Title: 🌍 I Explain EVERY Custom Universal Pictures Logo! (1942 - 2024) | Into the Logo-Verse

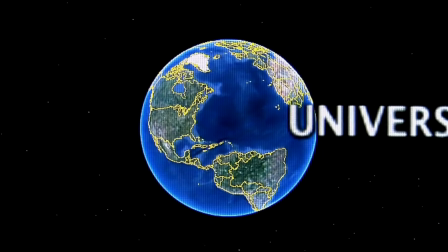A cursor adjusts the globe, making it spin as the Universal name slides into place.
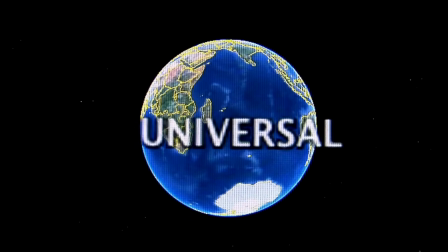The whole thing minimizes and a play icon is then clicked. Hop, 2011.
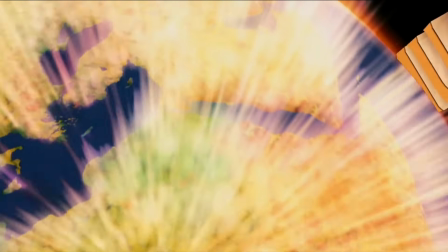This Easter-themed family film puts a seasonal spin on the universal globe by changing its shape to an egg.
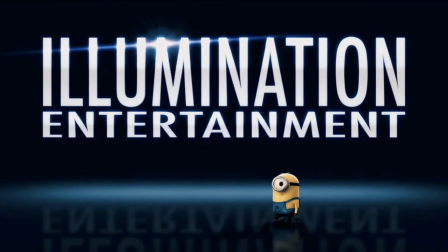Hop remains the only live-action film from Illumination. The Thing, 2011.
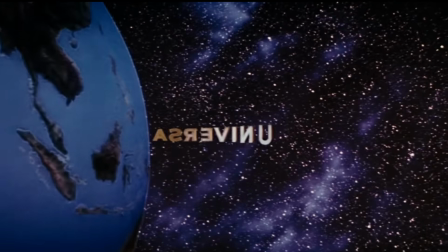The 1990 logo is reused, even though Carpenter's film came out in 1982,
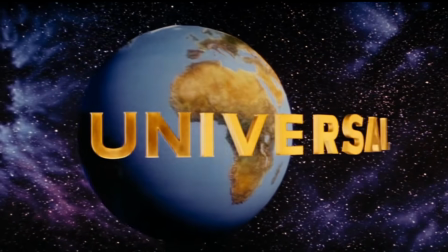a mismatched homage, but the 1990 logo is always a welcome sight.
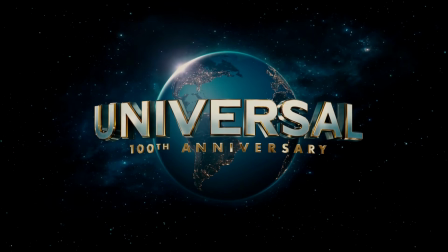Ted, 2012. We zoom through the universal text and descend into Boston,
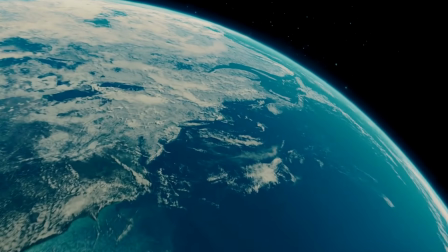the setting for Seth MacFarlane's raunchy buddy comedy, The Man with the Iron Fists, 2012.
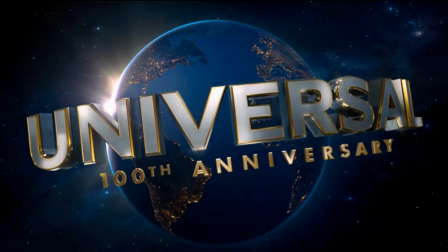After the logo finishes,
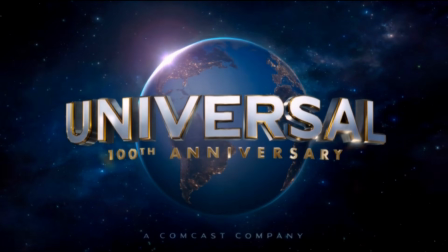smoke and embers rise up from the bottom with a rippling effect before burning firewood appears,
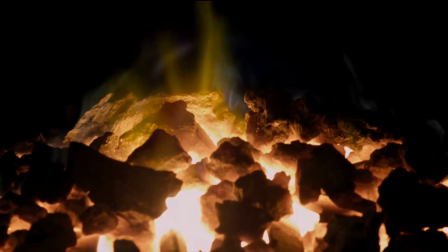a blazing intro for this kung fu fever dream. Oblivion, 2013.
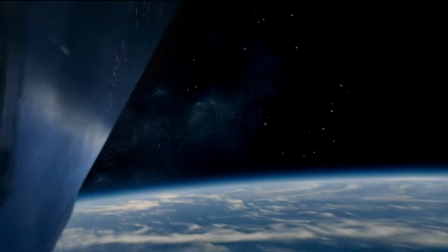As the logo starts, we catch a glimpse of a
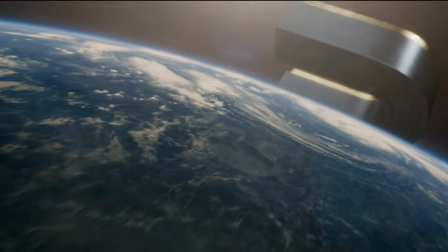tetrahedral-shaped alien space station in orbit, lifted straight out of this post-apocalyptic sci-fi film.
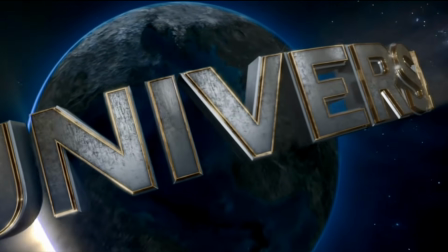The Earth darkens significantly, becoming lifeless as the rusted universal text settles into place.
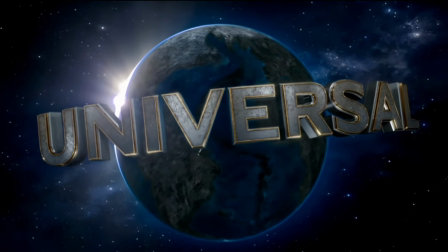Keep your eyes peeled for another glimpse of the orbiting space station, known as the Tet in the movie.
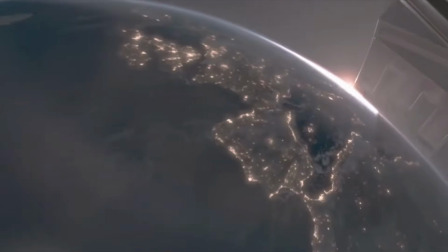47 Ronin, 2013. A moody, fog-shrouded version of the logo unfolds.
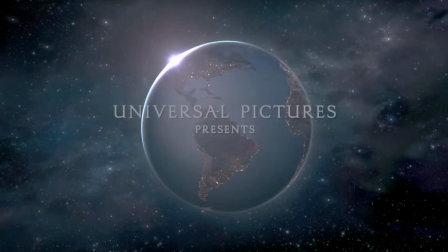When the text fades out, the globe remains on screen as the opening credits appear.
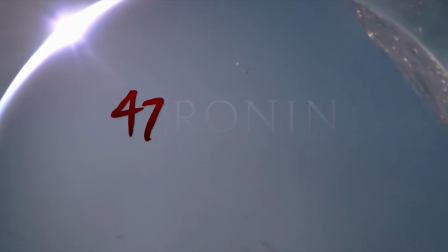The camera then zooms towards Japan, transporting us back to the 18th century for this action fantasy.
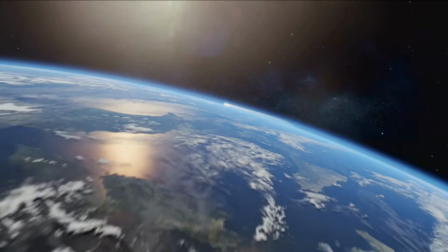Unfriended, 2014. The logo plays normally before suddenly breaking up.
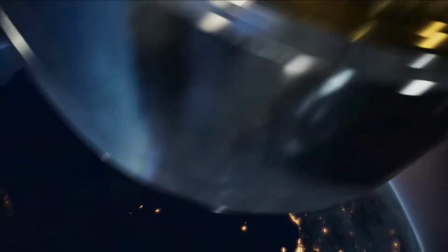It continues glitching and warping like a corrupted video file.
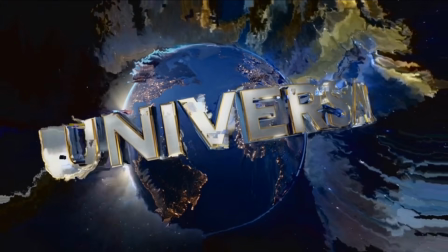Just how many people watching the movie at home thought there was something wrong with their media source?
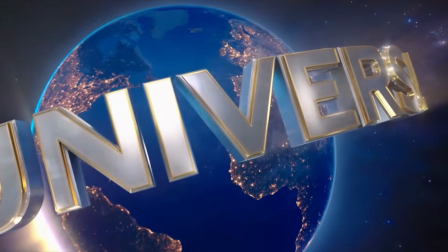Trash, 2014. A crime drama set in Rio de Janeiro.
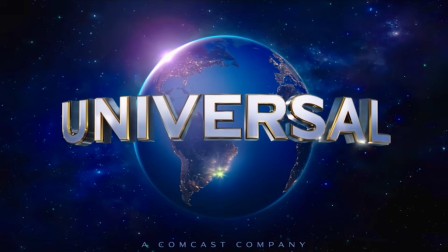The logo pays tribute to the film's location by using city lights to draw special focus to the country.
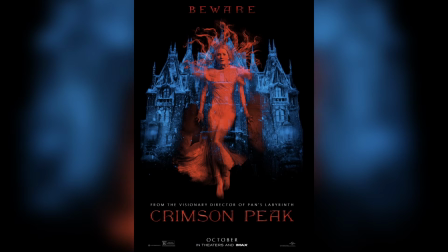Crimson Peak, 2015. Gothic vibes from the get-go.
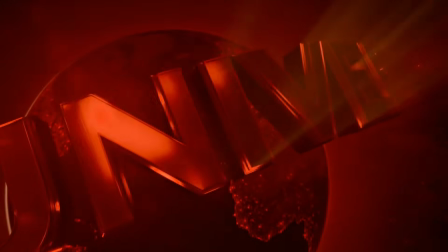The emblem is bathed blood red, setting the tone for Guillermo del Toro's Elegant Nightmare.
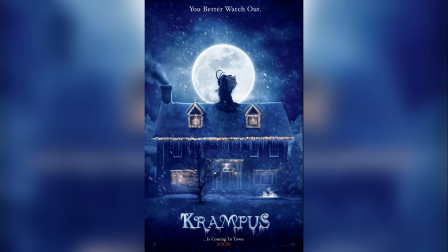Krampus, 2015.
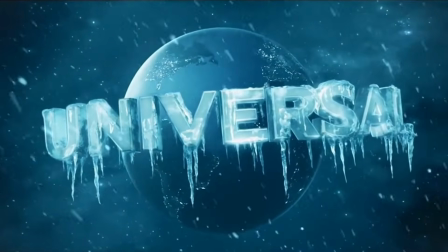We open on a wintry logo for this Christmas horror comedy, with the universal text frosted over in jagged icicles.
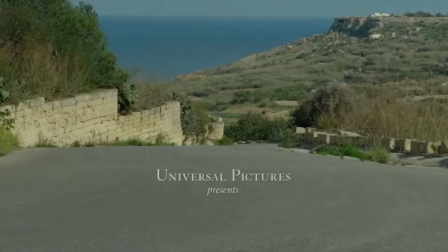By the Sea, 2015. You may have forgotten that Angelina Jolie has dabbled in film directing.
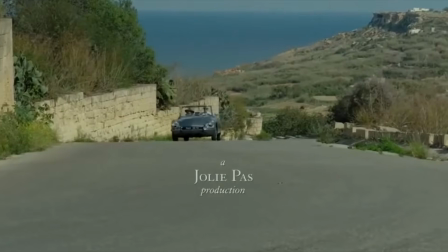For this romantic drama, she not only directed but also wrote the screenplay.
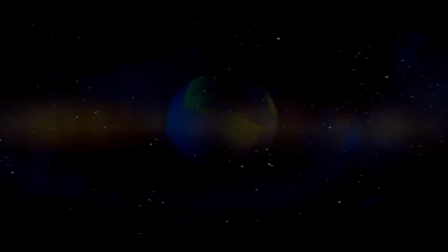Co-starring Brad Pitt, the film is set in the 1960s and goes for nostalgia early,
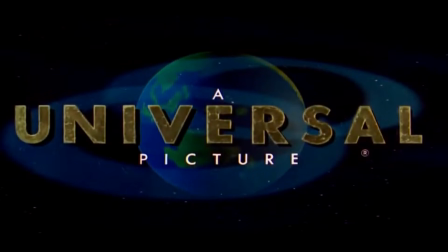dusting off Universal's 1963 logo.
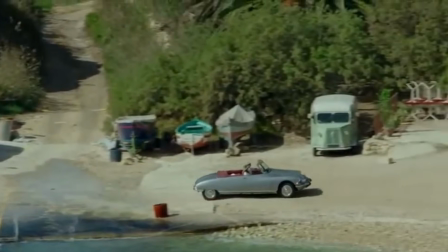Another bit of trivia: this is the only film where Jolie is credited as Angelina Jolie Pitt.
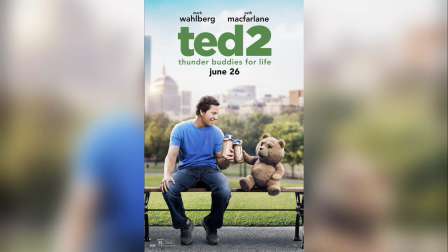Ted 2, 2015.
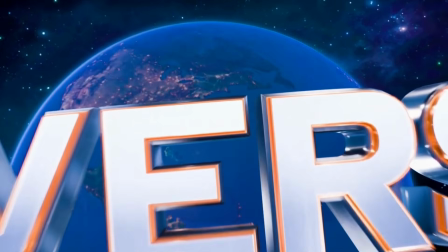Identical to the twist seen in the first film, with the camera zooming in on Boston.
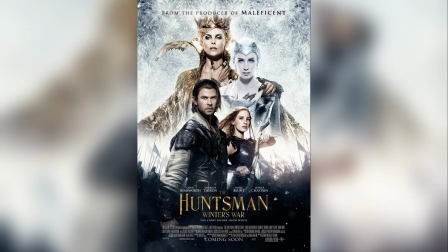The Huntsman, Winter's War, 2016.
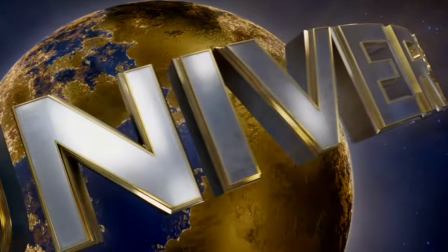As the universal text flies into view, gold begins to bloom across the globe,
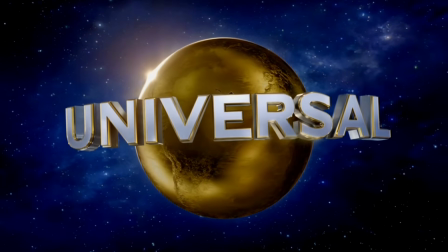transforming it into a solid sphere.
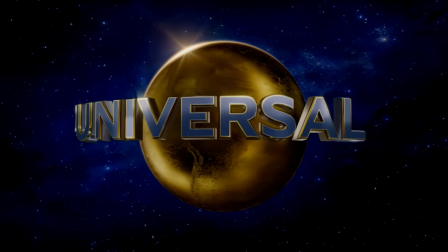The Earth then transitions into a circular gold shape, which I think is supposed to represent the magic mirror.
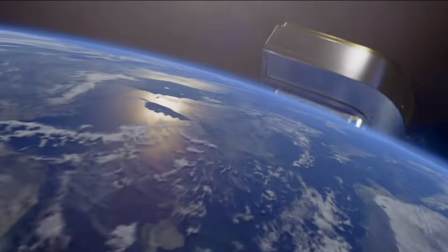The Great Wall, 2016. The logo plays significantly faster than normal.
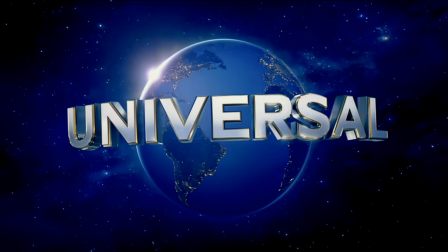Then the globe darkens but remains on screen as the Legendary Entertainment emblem appears.
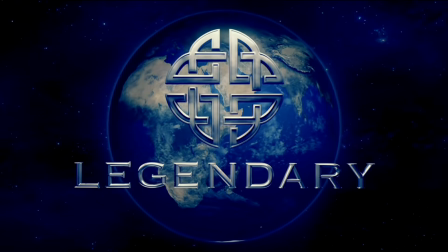This was the first film for Legendary East, the company's Chinese production and distribution arm.
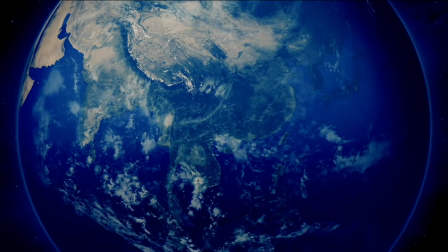The globe lightens into a more realistic version of the Earth, and we zoom into China.
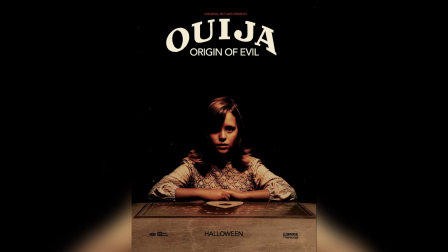Ouija, Origin of Evil, 2016. Another retro twist with the 1963 logo.
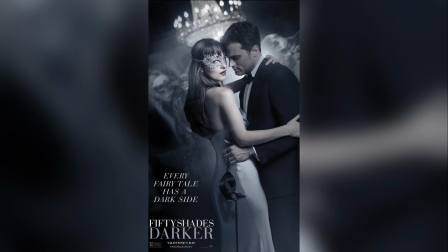50 Shades Darker, 2017.
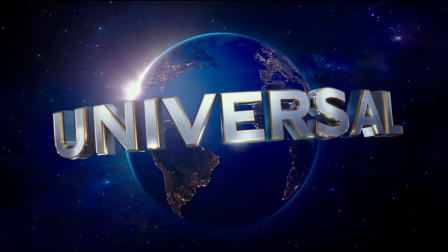A burst of white light washes out the logo for this second installment in the sultry film series.
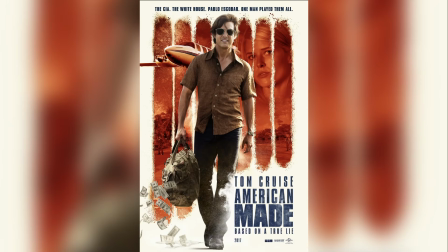American Made, 2017. Another time warp.
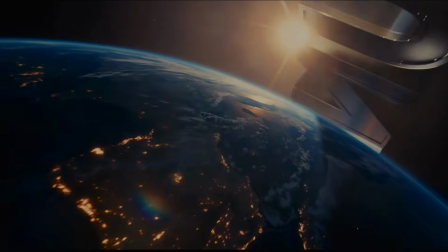What begins as the contemporary logo transforms into the 1963 emblem.
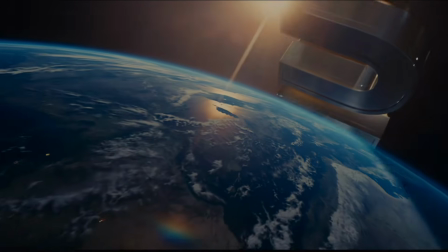With a sudden blast of a fifth of Beethoven, we're thrown headfirst into yesteryear,
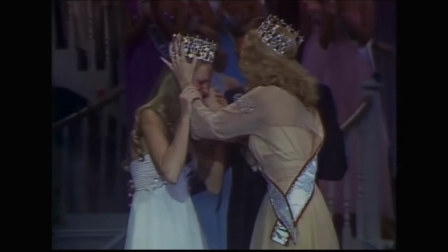as a montage of iconic shots circa the 1970s and 80s unfolds, Happy Death Day, 2017.
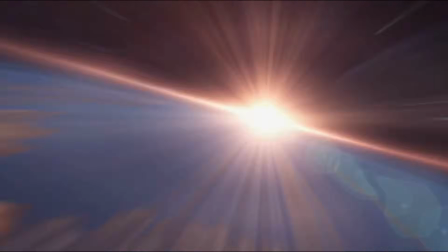The time warps continue as we get a few seconds into the emblem before it suddenly flashes and starts again.
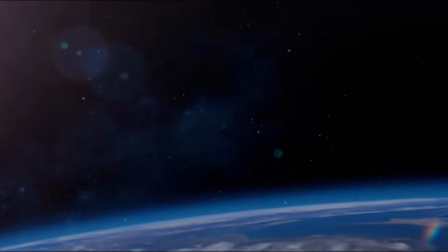The loop repeats one more time, a clever reflection of the movie's twisted Groundhog Day premise.
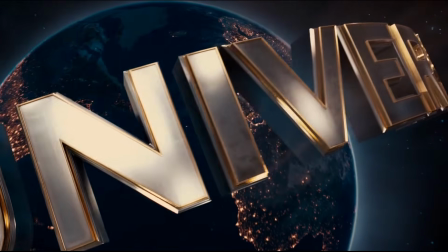The Mummy, 2017. This one's become a legend for all the wrong reasons.
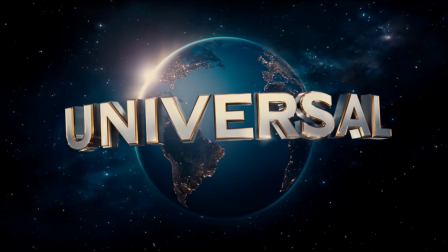After the standard Universal logo finishes,
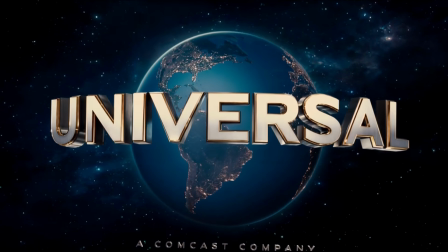the camera zooms in past the Universal lettering as the Earth plunges into darkness.
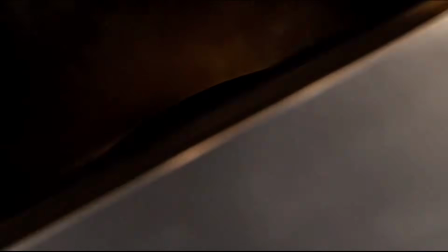The globe becomes the backdrop for a new title, Dark Universe,
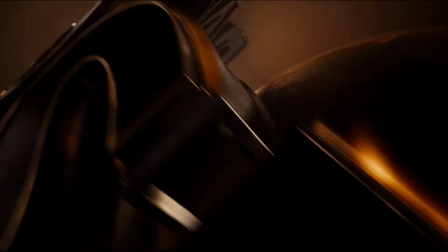an ominous twin to the normal emblem, scored by the great Danny Elfman.
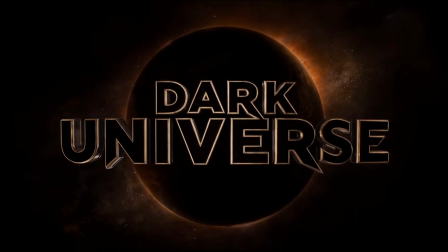Presumably this variant would have appeared in all future MonsterVerse movies.
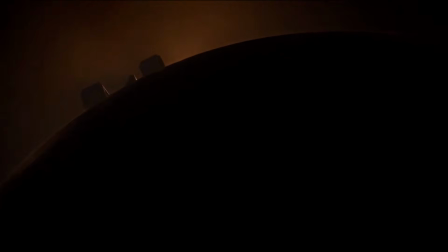But the Mummy's critical and commercial failure turned this ambitious project to dust.
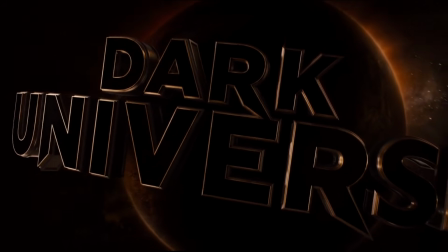Plans to expand the Dark Universe were swiftly abandoned. A fascinating glimpse into what might have been.
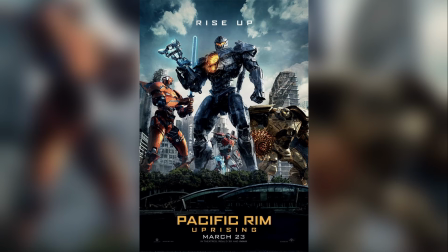Pacific Rim Uprising, 2018.
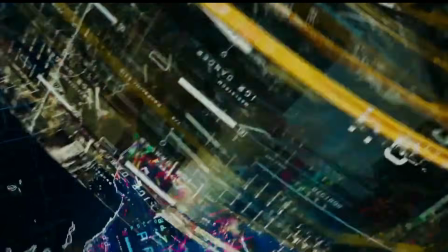The logo unfolds as an impressive, highly detailed hologram,
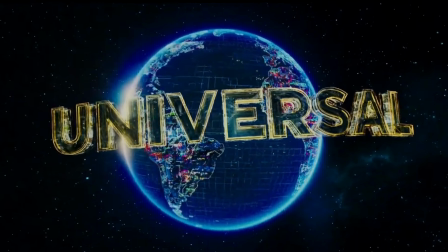possibly more memorable than the kaiju sequel itself. The House with a Clock in its Walls, 2018.
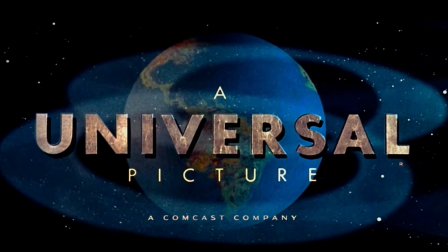The 1963 logo plays out in reverse.
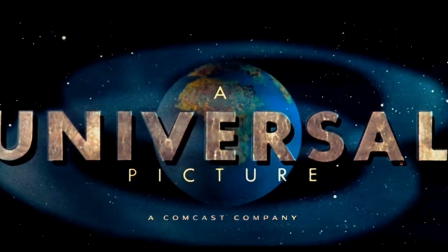Also notice the globe is spinning in the opposite direction, just like the emblem used in E.T.
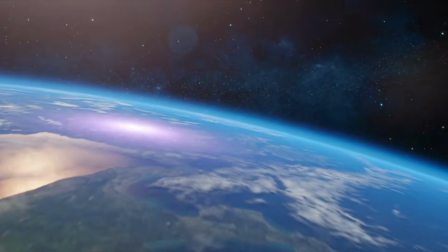Mortal Engines, 2018. Purple explosions erupt across the continents,
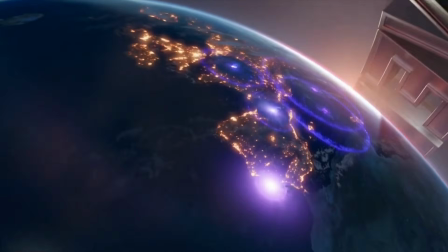leaving the planet decimated as the universal text takes on a scorched metal look.
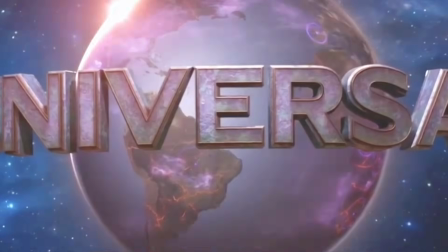Eagle-eyed viewers will notice rivers of lava crisscrossing the Earth.
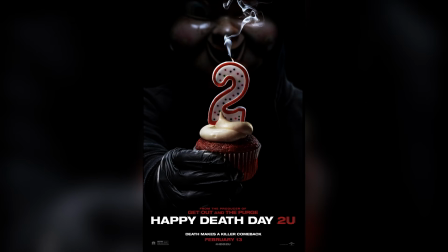Happy Death Day to You, 2019.
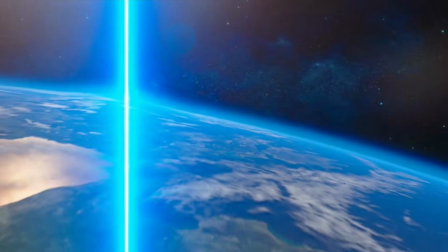In the spirit of the movie's broken timeline, the emblem splits into 2,
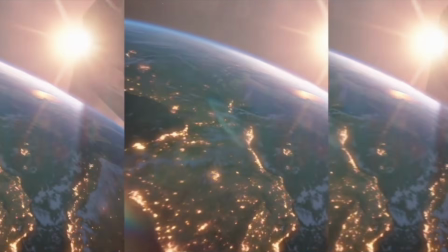then 3 windows, each one playing the logo in unison.
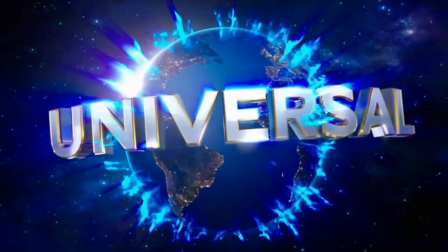The windows then collapse and form a unified globe. 1917, 2019.
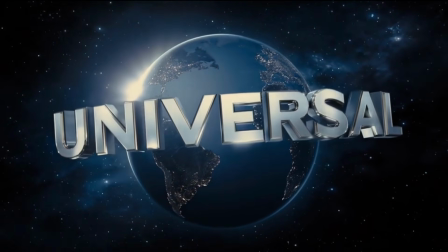The logo has a cold blue tint, setting a solemn tone for this single-shot war epic directed by Sam Mendes.
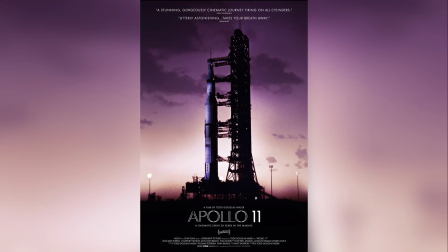Apollo 11, 2019.
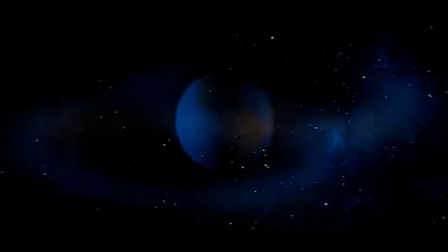A documentary that captures the grandeur of humanity's first steps on the moon would obviously choose to open with the classic
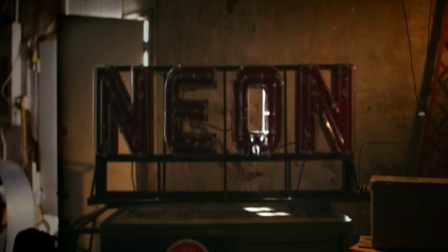1963 logo. But this was seen only in international prints,
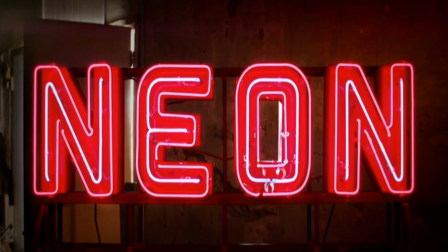as US distribution was handled by independent film company Neon rather than Universal.
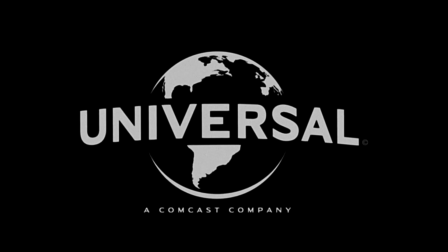The Lighthouse, 2019. The 2012 print emblem replaces the traditional logo,
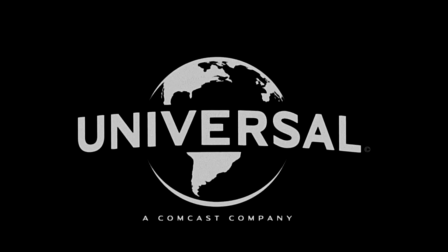which adds to the film's stark atmosphere, but I feel it's just a bit too mundane.
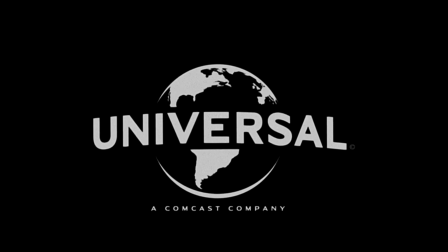Another example of a logo seen only in international prints. The Turning, 2020.